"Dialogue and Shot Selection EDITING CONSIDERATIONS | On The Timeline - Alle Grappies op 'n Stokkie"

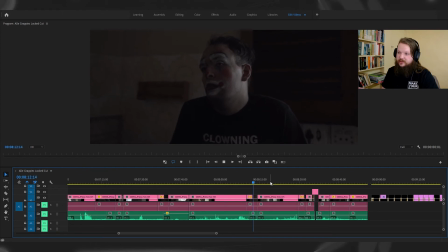And then we want to see the effect of that. He's not even looking at her. And we want to be in close-up for that, to be like, really?
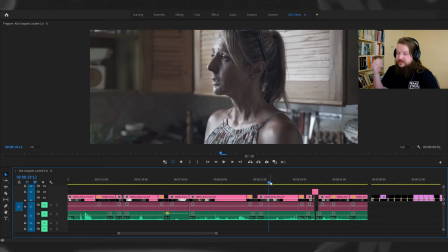You're really not looking? You know what I mean? But he's starting to sort of internalize it, but he doesn't know what to feel.
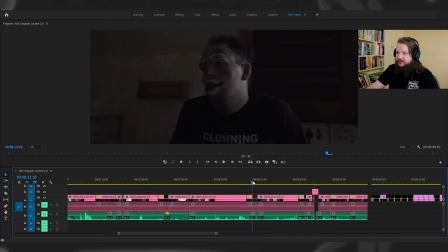So we really want to be on that close-up for that moment.
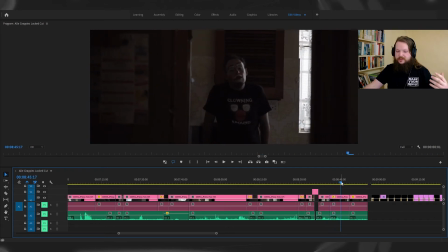And as she walks away, he's just realized that he's been ignoring his partner and what she's been going through for so long.
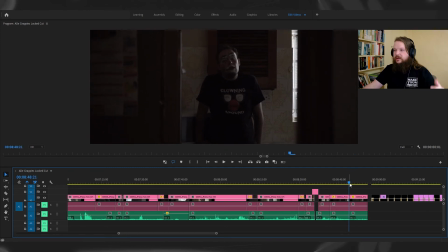And then, as I said about holding on a shot
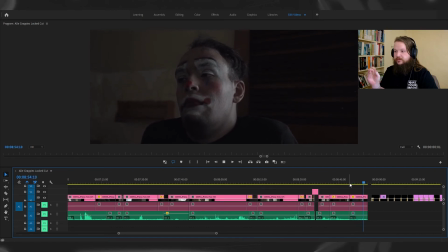for this end shot here before we cut to black, it's almost too long. This isn't going to be over quickly for him, for his flaws that he has to sort of still overcome. The film doesn't end in a sort of neat bow, so we hold on it.
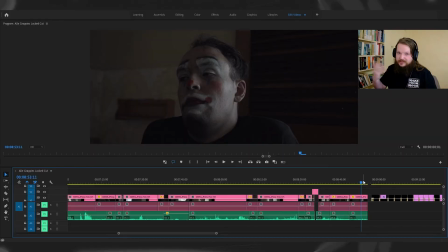We hold in the discomfort intentionally. And that's it for this episode of On the Timeline. I hope you liked it. If you did, then maybe consider giving this video a like. And also, if you have any questions for us, leave them in the comments below. We try and respond to all of them. Also, maybe consider subscribing to the channel. And when you've done that, then hit that bell so you're notified as soon as we put out any new videos, which is every Tuesday and Friday, with the new short film on the first Friday of every month. So until next time, go out there, stay safe, and make your movie.